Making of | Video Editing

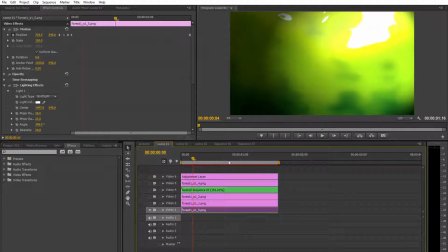4:11 This image is a background image I painted in Paint.si, and yeah, all of these layers are actually layers in the background I painted. So this is one of the tree layers.
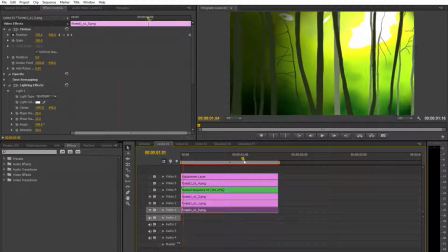4:27 We have another tree layer here, and you can see they move in different speeds, so we get this like overlaying effect. These 2 layers don't have any light on them, but when we go to the animation layer here,
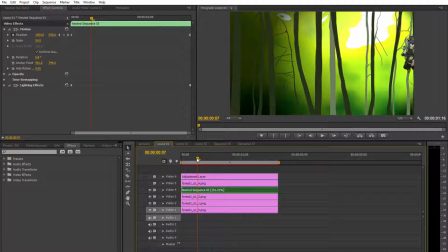4:46 the animation layer goes above all of these, just to get like in between the trees. But yeah, you can see the animation is going faster than usual. You can see it's very fast.
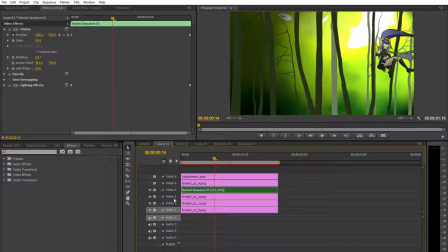5:04 But that's because in this layer here, I made a nested sequence, and what that is when I have multiple of this is the raw animation.
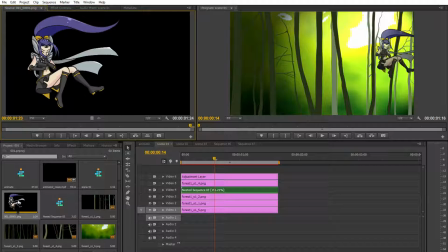5:18 As you can see here, this is the raw animation, and what I did was add them together. Like I'm going to put these two like right next to each other,
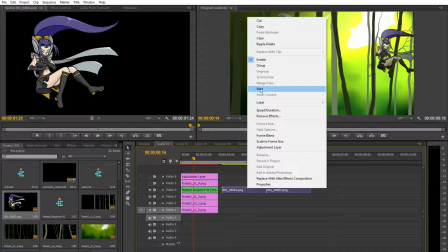5:32 like this, and then I'm going to mark them, and then I say nest. Then this is just one sequence.
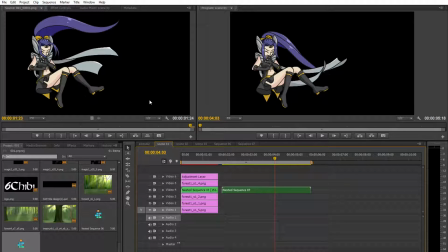5:40 So now when I do something to this, it's going to apply for the whole thing. So like this, I don't have to think of like the individual
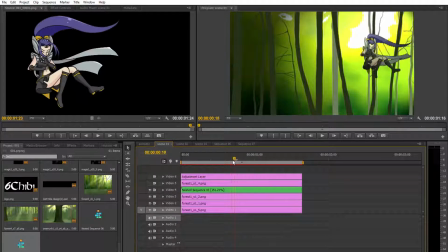5:57 images, because this is longer than one times this loop, so I had to put two together. That's why I made this nested sequence. And what I did to this nested sequence was speeding it up.
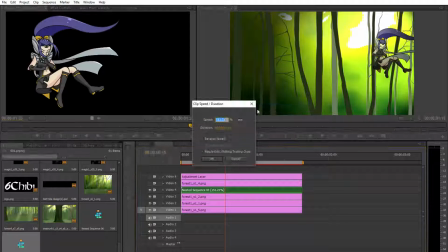6:13 You can see I have the speed and duration here, and I sped it up to like roughly 150%.
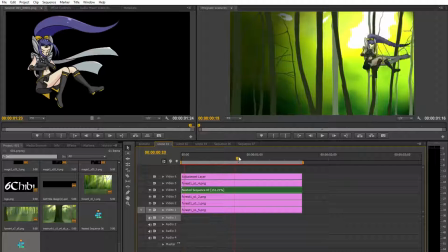6:21 So it's going like a little faster than usual. But the reason I did this was because the next scene, you can see
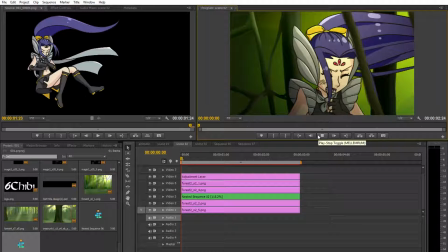6:34 if it's going to load here, she's moving a lot slower here because it's going to create like a slow-mo effect.
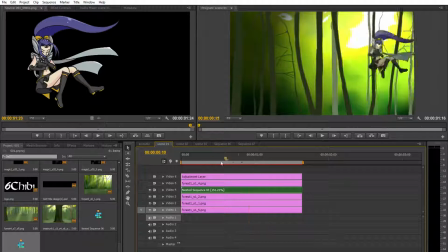6:43 So this is why I made her move faster in this, just to emphasize the next one. But yeah, so this is the one, and you can see we also have some light going on here, because this is not the light from the background, but you can see she's darker here than here, for example.
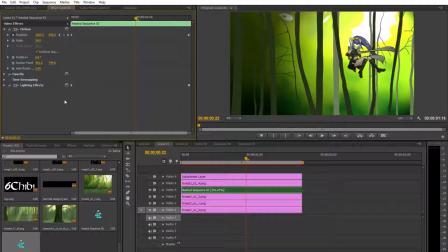7:02 She has some highlight going on here, and that's because I put on a lighting effect as well,
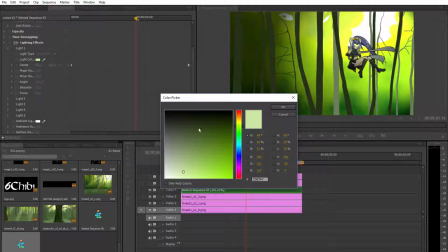7:11 and I made this light like slightly greenish yellowish, like lime color,
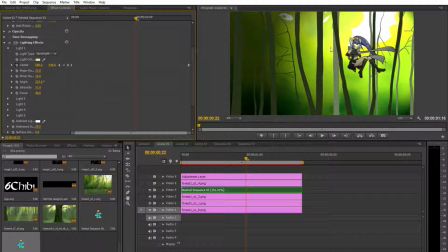7:18 just to like contrast her blue hair, for example, and also like blend her in with kind of this forest. So this again is a spotlight, and I turned down the range.
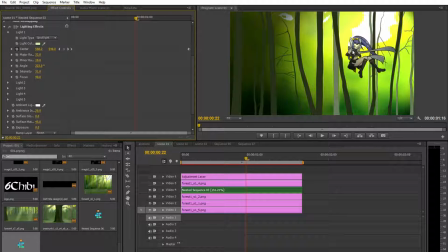7:37 I turned up the range, so it doesn't seem like there's a spotlight just on her. It's going to the light is like this huge or something like that, but I also made the light move, so it's like it looks like it's stuck at this position.
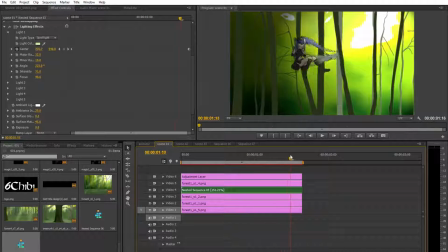7:55 That's why the light like moves on her body. That's why she's very much darker here.
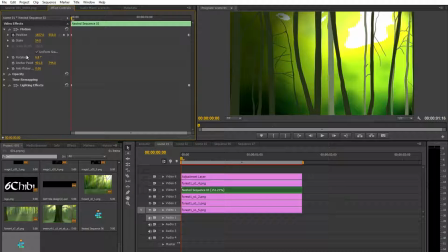8:04 And that's basically what I did to this layer. I also made her move, of course. So yeah. The next layer.
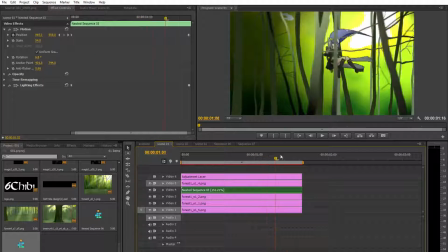8:17 This layer is like tree layer, and I also put the light on here. You can see there's some lighting going on here, and it's exactly the same like I did before. I moved the light so it looks like it's fixed here.
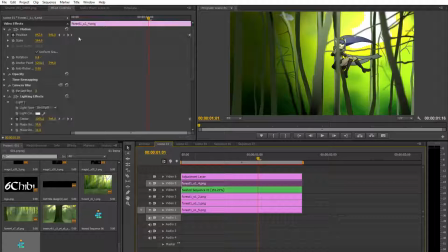8:33 And one thing I also did with this layer was adding a camera blur. So what this does is it looks like the trees are kind of blurry,
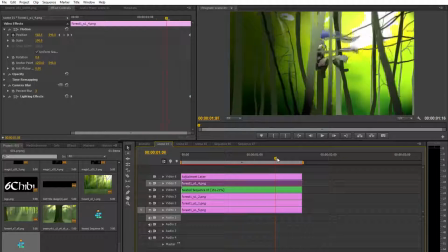8:46 and that is because I want it to be out of focus. So we have focus on Yume here.
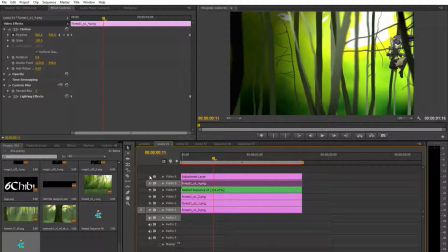8:54 So this is one of the three layers, and then I have the last layer here.
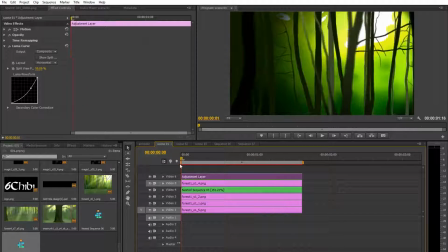9:01 And this layer is the adjustment layer. And what I did to this layer was add a luma curve. And what the luma curve does is it adds the light, or in this case darkness.
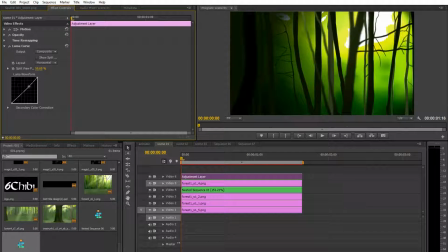9:16 So if we like move around with this, put it here, that's the standard thing,
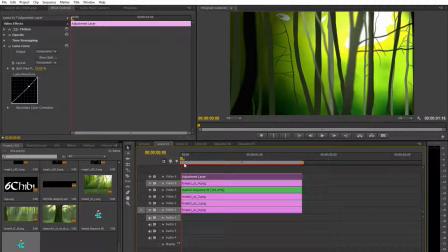9:22 it will be looking practically like nothing else is here, like nothing is done with it. But if I drag it a little to this, it's going to be like darker.
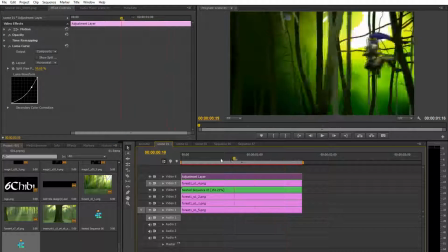9:36 And this gives the like eerie forest look.
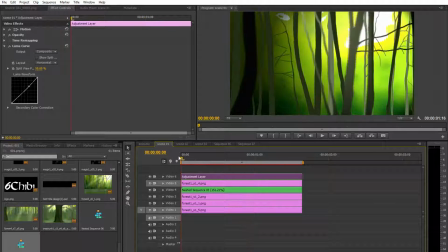9:43 So going to set it back. Like this.
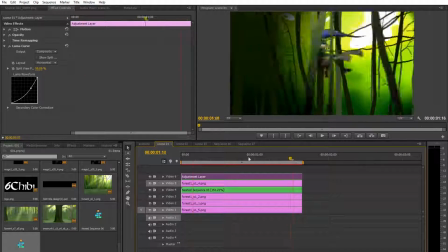9:49 So yeah, that is basically what I have done with practically all of the layers. The adjustment layer is basically like a blank layer
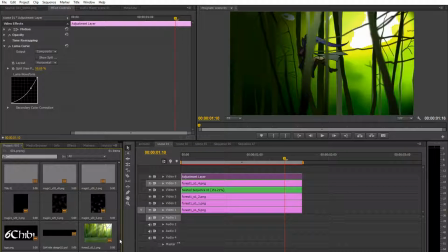9:59 you can add on top of everything.
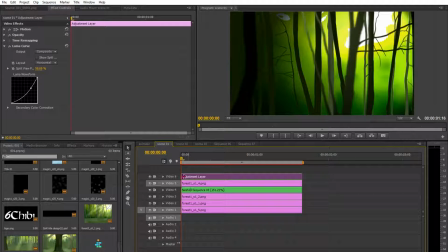10:03 Um, and as soon as you add an effect on the adjustment layer, it's going to apply for the whole thing. So kind of see this as, for example, in Photoshop, when you have all of these layers,
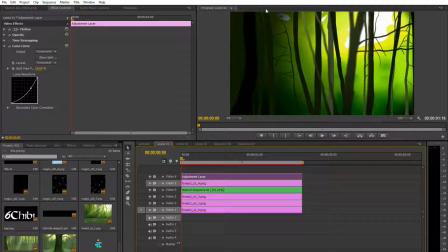10:18 but you add this layer on top and you paint like this gradient in the edges. It's kind of like that. It applies to the whole thing. It's not like a mask. It applies to the whole thing.
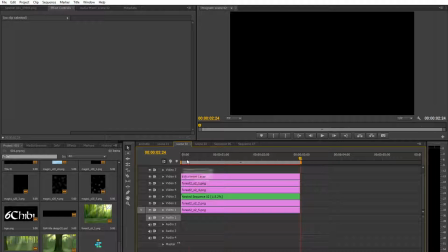10:32 So I think in the second and third scene I've done
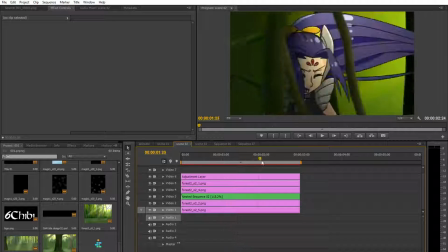10:42 in the second scene I've done exactly the same as in the first scene. I added some lights on the character, made the light move so it looks like the light is fixed.
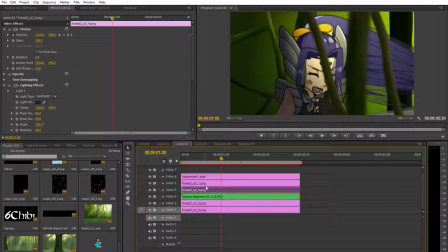10:52 I made the front two branches here camera blurred so it looks like they're out of focus,
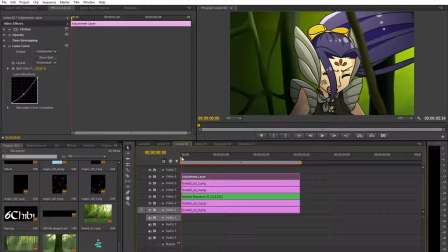11:00 and I made the backgrounds move. So, and also the adjustment layer is also the Luma curve, so it looks like it's darker.
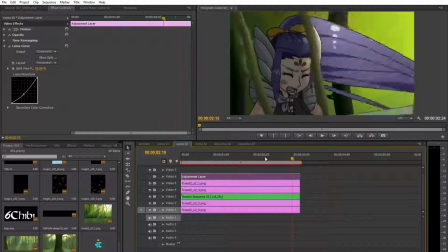11:10 So you can see it's a lot lighter now, and it doesn't look as
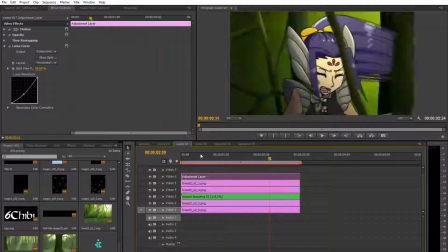11:15 dark and sinister, but this like adds the effect, the intensity to the image.
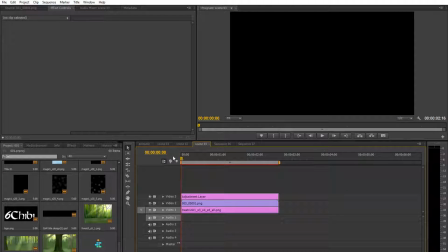11:23 Okay, so this last scene I've made, if I can get it to show, because it's kind of a large file here.
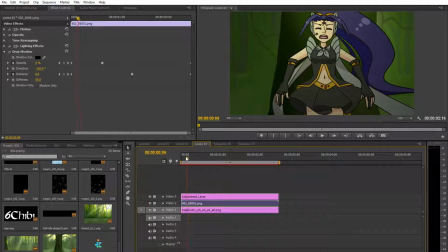11:38 Yeah, there we go. You can see I have only 3 layers here. So the first layer here is the background. It's a very, very big image, that's why it takes so long to load.
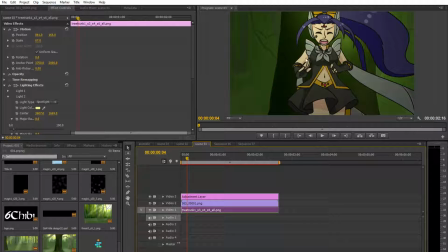11:52 But that's because I used this background for multiple scenes, just in huger and smaller scale. So this layer has this lighting effect as well, but it has 2 lights this time.
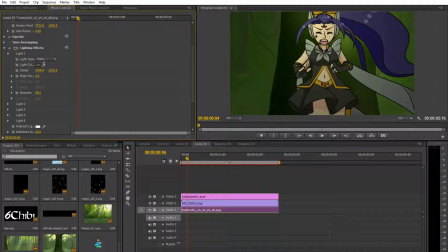12:10 First of all, we have this Omni light, which I made like a moss green, just to intensify like the green in the image.